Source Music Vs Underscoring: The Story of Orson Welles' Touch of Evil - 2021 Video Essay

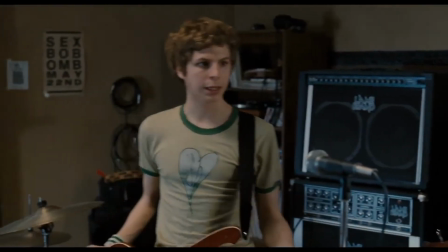[0:00] Okay, let's start with Launchpad McQuack. That's not the actual title of this. We are
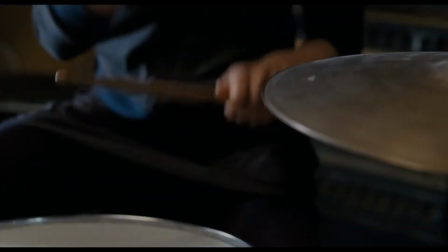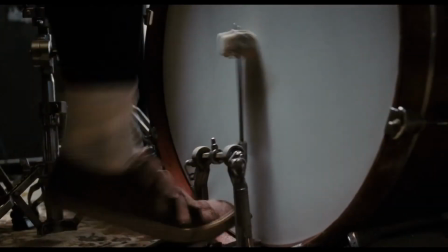[0:12] Sex Bombs! 1,
2, 3, 4! Hello there. Today we will be taking a look at diegetic and non-diegetic music, what defines them both, and when they are used in film.
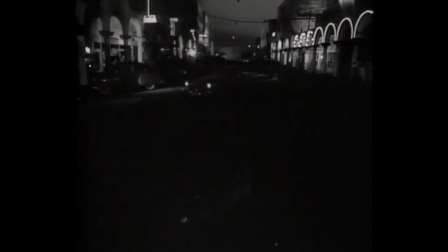[0:21]
Specifically, we will be taking a look at the 1958 Orson Welles film,
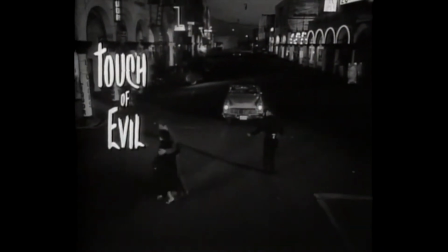[0:26]
A Touch of Evil, and the story behind its different use of these two types of film music.
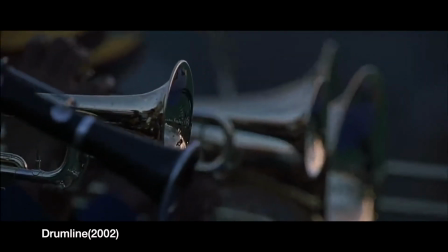[0:31]
Let's start with the definition of diegetic music. Diegetic music or source music can be defined as
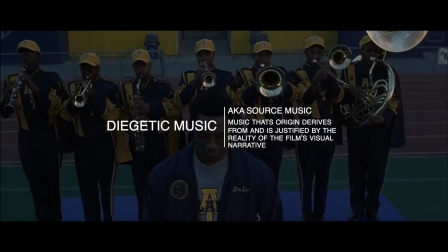[0:39]
music that's origin derives from and is justified by the reality of the film's visual narrative.
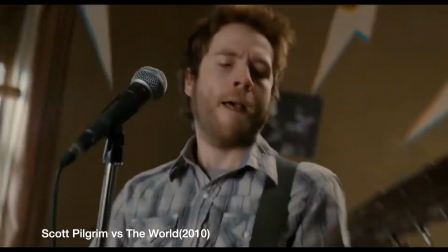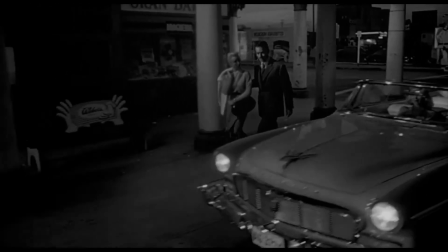[0:54]
The term diegetic can also be applied to many different aspects of a film, including sound in general,
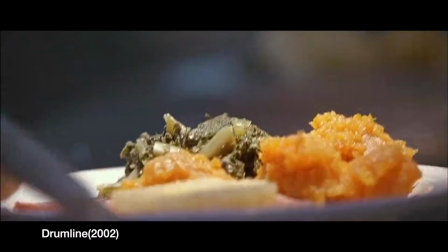[1:00]
as sounds such as footsteps or a doorbell also derive from within the film's fictional world.
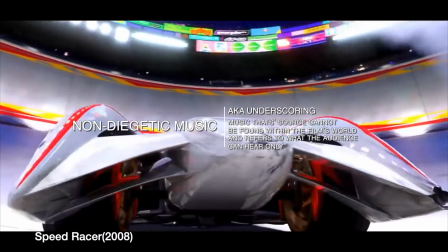[1:10]
While non-diegetic or underscoring can be described as music that source cannot be found within the film's world.
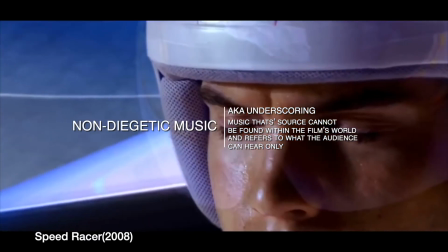[1:16]
Underscoring refers to what the audience hears only, and is typically used to emphasize moods and character emotions.
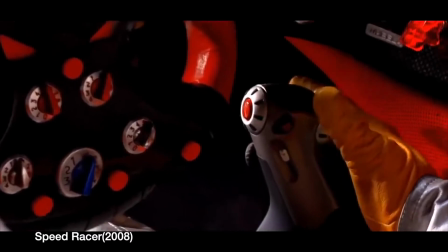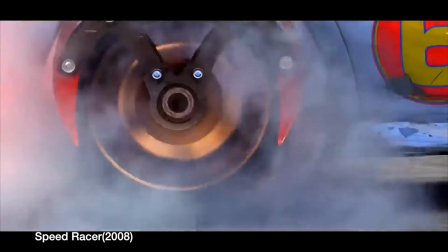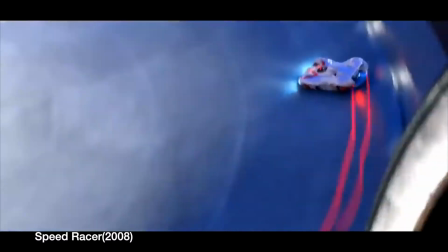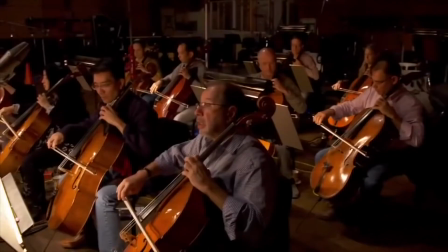[1:38]
The source of this type of music comes from an orchestral score that is made to coexist alongside the visual narrative of the film.
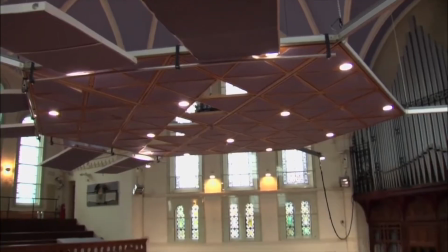[1:46]
Even with their differences, they both serve in various ways, such as having a psychological and emotional effect,
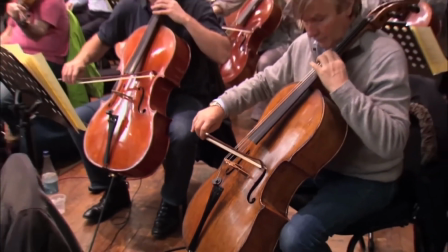[1:53]
as well as assisting the establishment of the setting of the film.
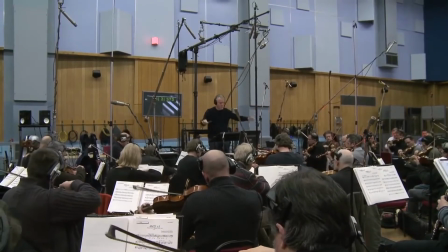[1:56]
While these definitions are simple and straightforward, some film theorists believe them to be reductive and problematic to the artistry of film music.
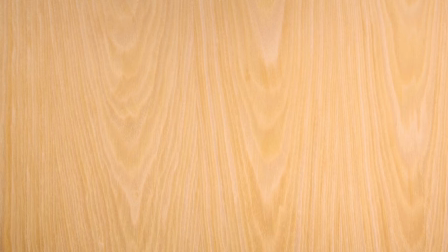[2:05]
As film composers/film theorists Hans Eisler and Theodor Adorno put it,
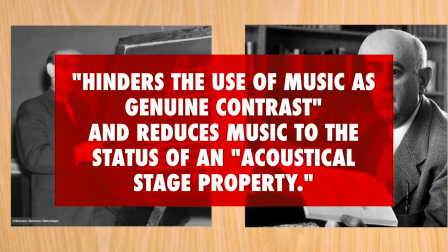[2:11]
source music hinders the use of music as genuine contrast and reduces music to the status of an acoustical stage property.
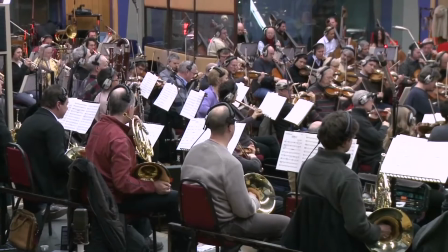[2:21]
Despite the opposition,
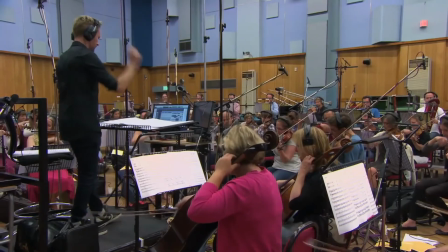[2:22]
the term continues to be used in academia to easily discuss and describe film music and the choices made by composers and directors.
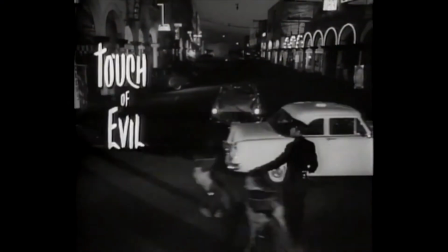[2:31]
Let's detour a bit to discuss our film, A Touch of Evil, directed and disowned by Orson Welles.
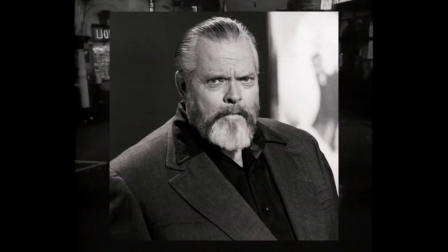[2:36]
I say disowned because Orson Welles was fired off the project after completing his first cut of the film.
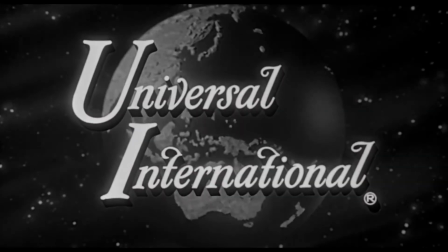[2:42]
The executives at Universal didn't like the dark and cynical shape the film was taking.
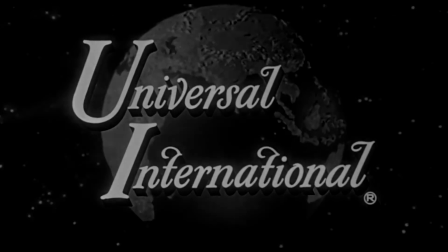[2:47]
There were also concerns that Welles was taking too long to finish the film.
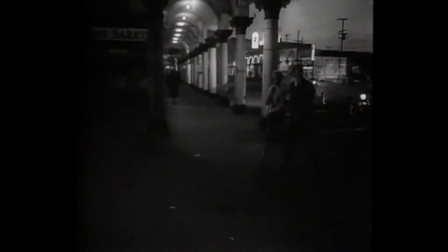[2:51]
Being driven by the fear of a box office bomb, they decided to take the film away from Welles and finish it themselves.
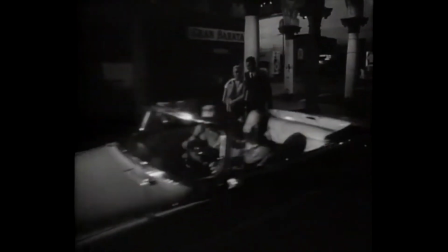[2:57]
They reshot some scenes and mixed it according to their liking and only showed Welles their cut once before the film was released.
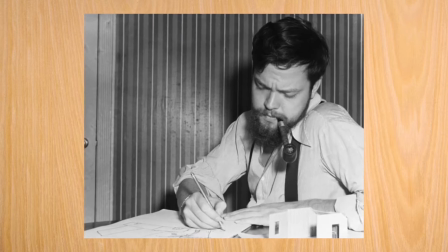[3:05]
Welles took to pen and paper and outlined a 58-page letter of his utter dismay at the final version of the film,
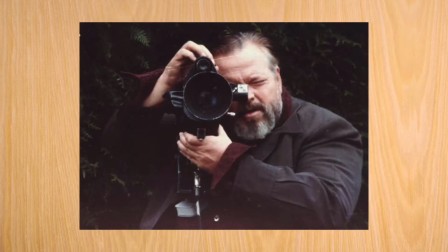[3:12]
directed towards the executives at Universal. He also outlined his creative process for the direction he wanted to take the film,
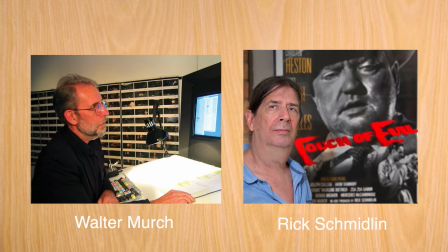[3:19]
so much so that editors were able to recreate Welles' vision from the notes he detailed in his letter to the studio.
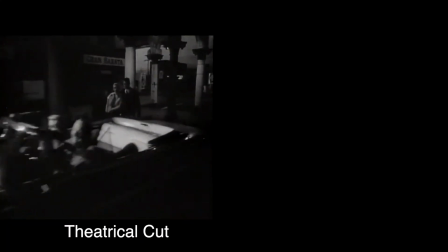[3:26]
In the end, two versions of the film exist.
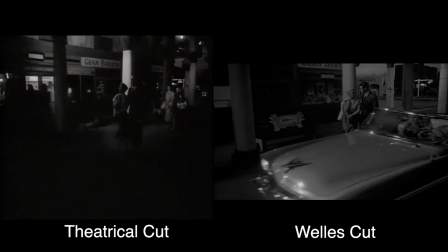[3:28]
One version with underscoring from Henry Mancini, and another recut and remixed according to Welles' instructions with source music.
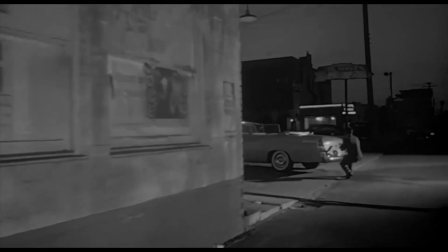[3:39]
Diegetic music can be used and not used for many reasons.
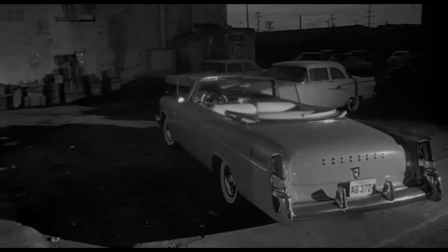[3:43]
However, let's discuss the ways Orson Welles used diegetic music in his version of the opening scene of A Touch of Evil.
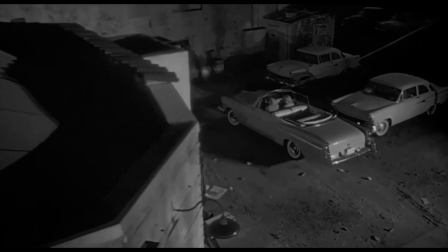[3:51]
Here it is used to represent a location, a noisy, busy street along the US-Mexico border with different music emanating from multiple car radios.
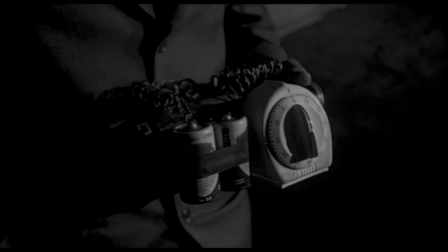[4:07]
The lack of underscoring in this scene also takes away from the over-the-top anticipation of the bomb in the car.
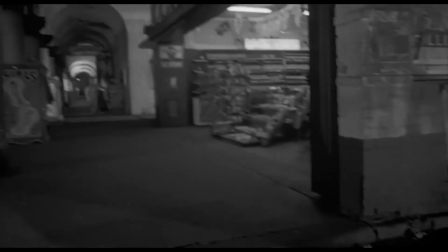[4:13]
Welles wants the audience to see the bomb and know it's there, but at the same time he wants us to get comfortable as we slowly let our guard down throughout the scene.
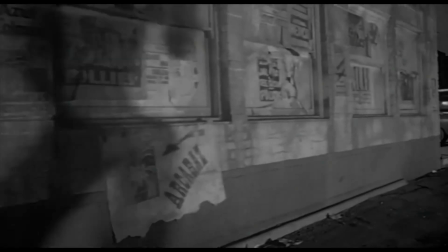[4:22]
While the 1958 version created tension through underscoring,
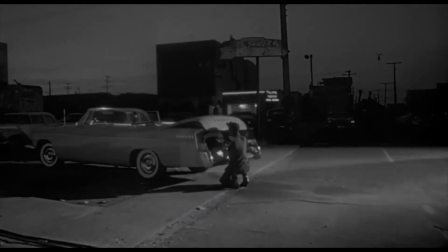[4:26]
Welles' original intention for the opening in 1998 contained source music which provided more depth into the film,
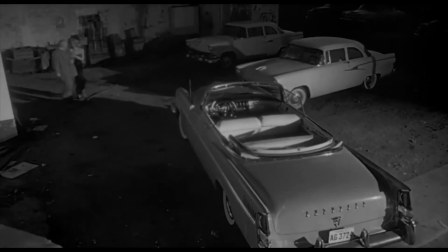[4:32]
not only providing the music to create mood of the happy,
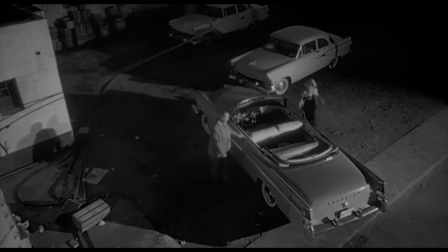[4:35]
unaware couple, but also provides insight to the setting, which would be near the US-Mexican border.
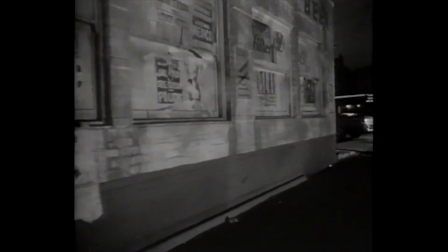[4:41]
Switching gears to the non-diegetic music in the studio cut,
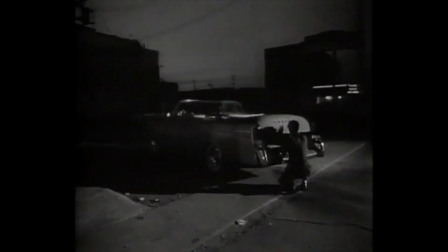[4:45]
there it is used to build the anticipation of the bomb going off, as we hear the constant ticking of the bomb throughout the whole scene.
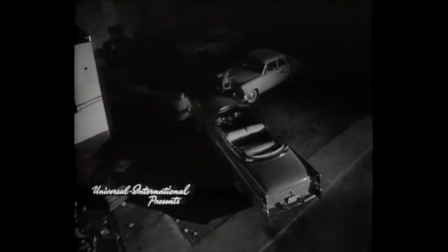[4:53]
The ticking is part of the underscoring, but can also be heard by the couple driving the car. Hey, I
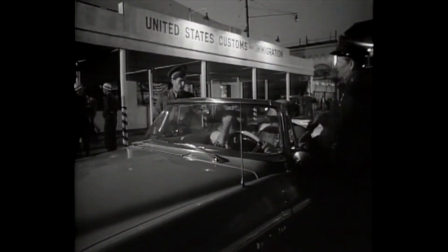[4:59] got You're this... American citizen, miss? No, I got this ticking noise. Yeah, okay. No, really, this Good night. ticking noise in my head.
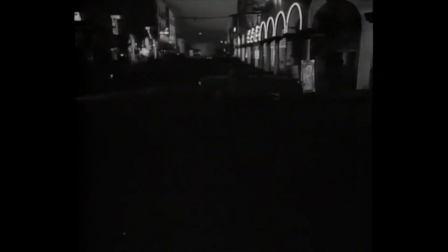[5:07]
Like with source music, the underscoring can be used to represent the location of the scene, as they do here with the Latin-inspired drum beats.
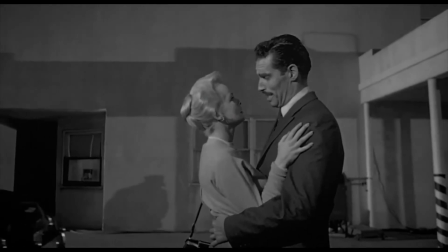[5:20]
Touch of Evil is a film noir movie. A film noir is a phrase of French origin used to describe American film with a darker, pessimistic subject.
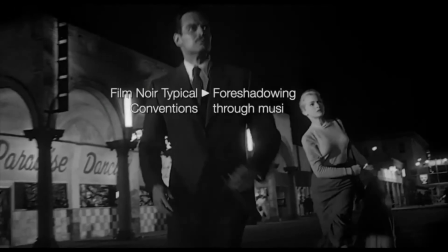[5:27]
Typical conventions of film noir include foreshadowing through music, the use of black and white film,
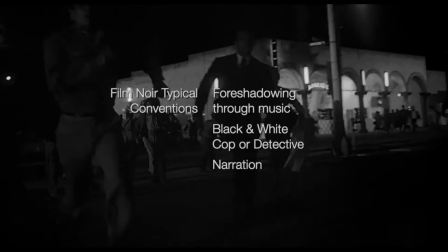[5:33]
and employing a cop or law enforcement of some degree, which the Orson Welles version accurately depicts.
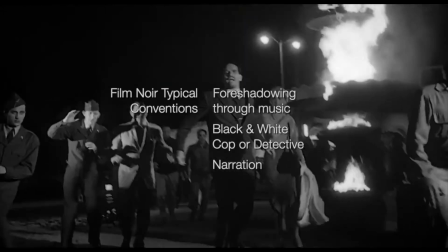[5:39]
And usually there's some sort of narration or voiceover, except for the snippets provided, narration was not employed.
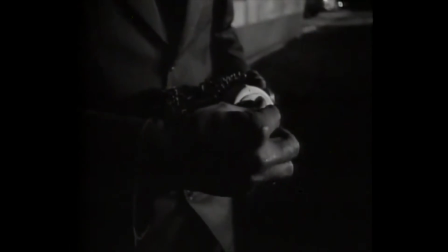[5:44]
Henry Mancini's underscored version of Touch of Evil begins with an ominous tone. The rapid timbre gives off a sense of dread, and you know something's going to happen. As the scene progresses, this music settles down to match the main character's lack of awareness of the imminent car crash.
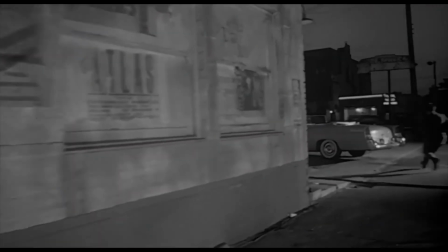[5:58]
However, the source music provided by Orson Welles entails the absence of non-diegetic music that makes the scene drag on.
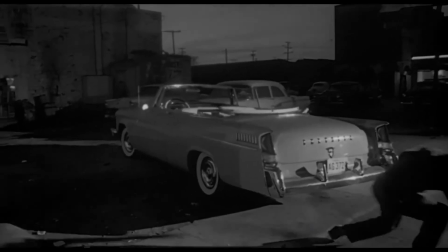[6:04]
The music sets the tone for the scene's prominent Hollywood environment,
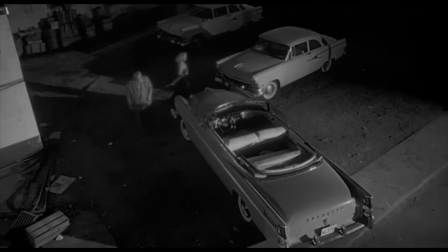[6:08]
and it utilizes grandiose radio music to express the oblivious nature as to what's to come.
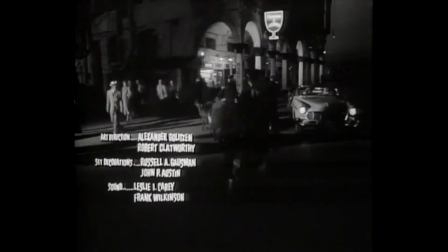[6:13]
One difference between versions of the opening of Touch of Evil is that the underscored version has credits, while the source music version does not.
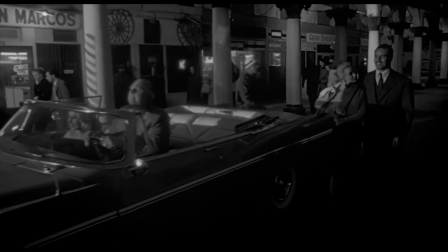[6:21]
The credits were most likely taken out of Welles' version, as it suits the more realistic world created in this version.
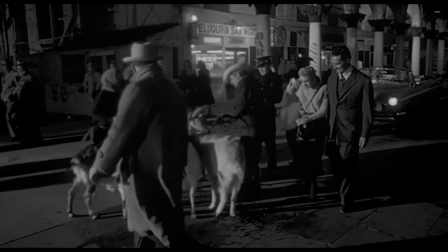[6:28]
The credits serve as a constant reminder you are watching a film, so without them, it drops you into the world of the characters better. The usage of popular music in film,
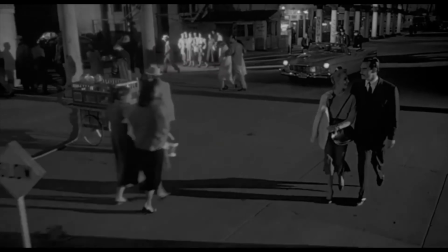[6:41]
especially with the genres of rock and roll and jazz in the height of the 1950s, had several positive effects to them.
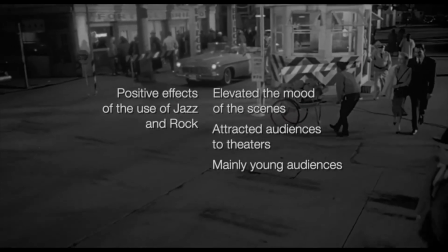[6:50]
Firstly, it elevated the mood of the scenes that these genres were present in, and it also attracted audience members to the theaters.
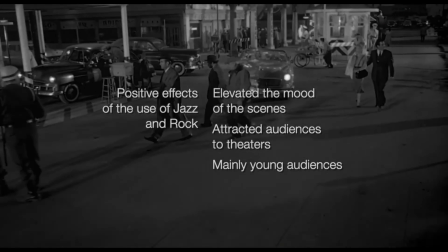[6:56]
More specifically, young audience members who saw these types of music as a way of expression, or even rebellion,
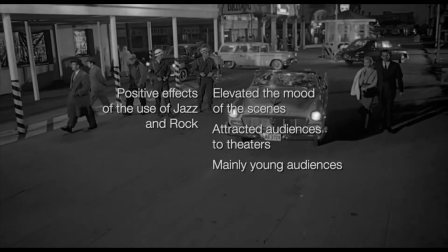[7:02]
because these genres were associated with sexual themes and themes associated with violence.
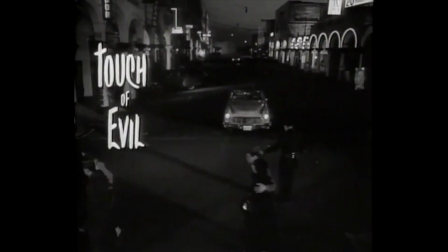[7:08]
More particularly in the film A Touch of Evil, the usage of jazz in the theatrical version of the opening scene,
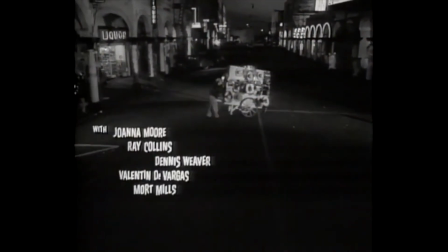[7:14]
it heightens the exotic and racy Latin American setting and foreshadows
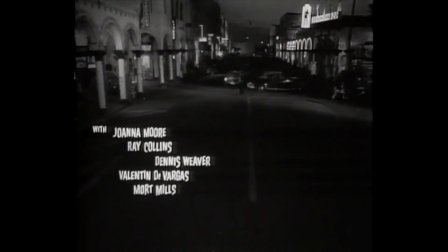[7:19]
the sinister events that follow after the principal characters are introduced.
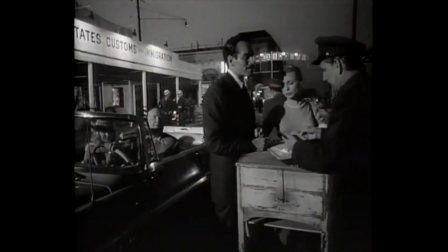[7:24]
In addition to that as well, I think it also contrasts these characters and their dialogue,
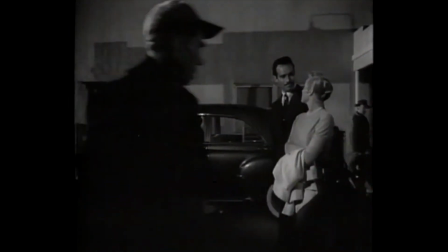[7:29]
which is very innocent and naive as they've just gotten married and they're on their honeymoon.
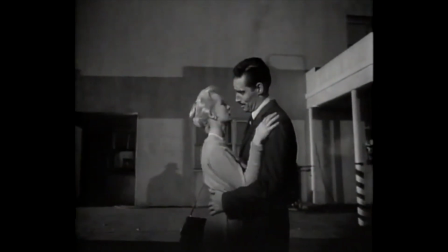[7:34]
And this music definitely juxtaposes that very well.
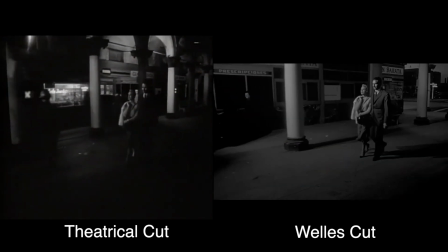[7:38]
We've talked about both versions, and now we must circle back and ask the question: were the decisions of the studio and the reaction of Welles justified in the end?
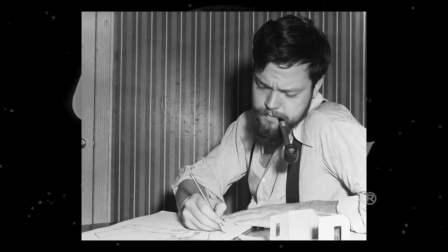[7:47]
It is subjective, of course, but we believe that they were both justified in their reactions.
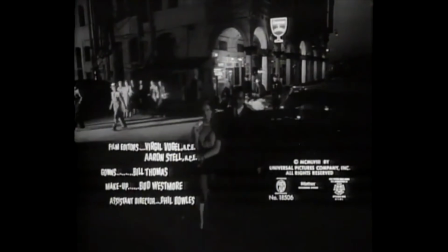[7:52]
The studio editors had to bend to the wills of the executives at the top, and the decisions weren't solely made by them.
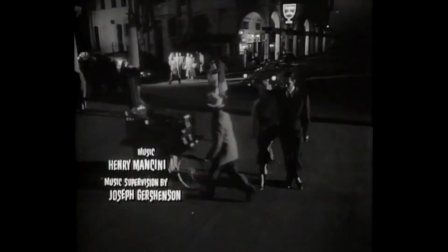[7:59]
To blame the editors by themselves would be incorrect, to say the least.
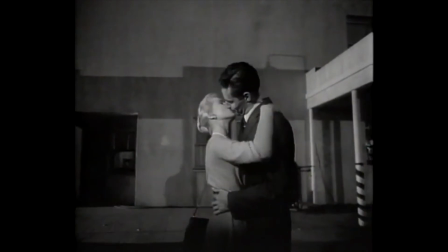[8:03]
The executives made their decisions based on what they thought would be the safest route to take in their minds.
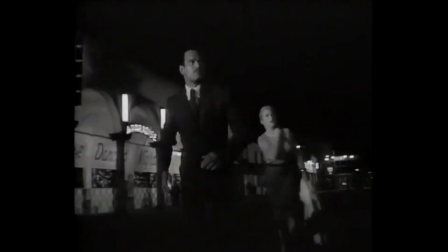[8:10]
It was within their rights to do so, so that's why they did it.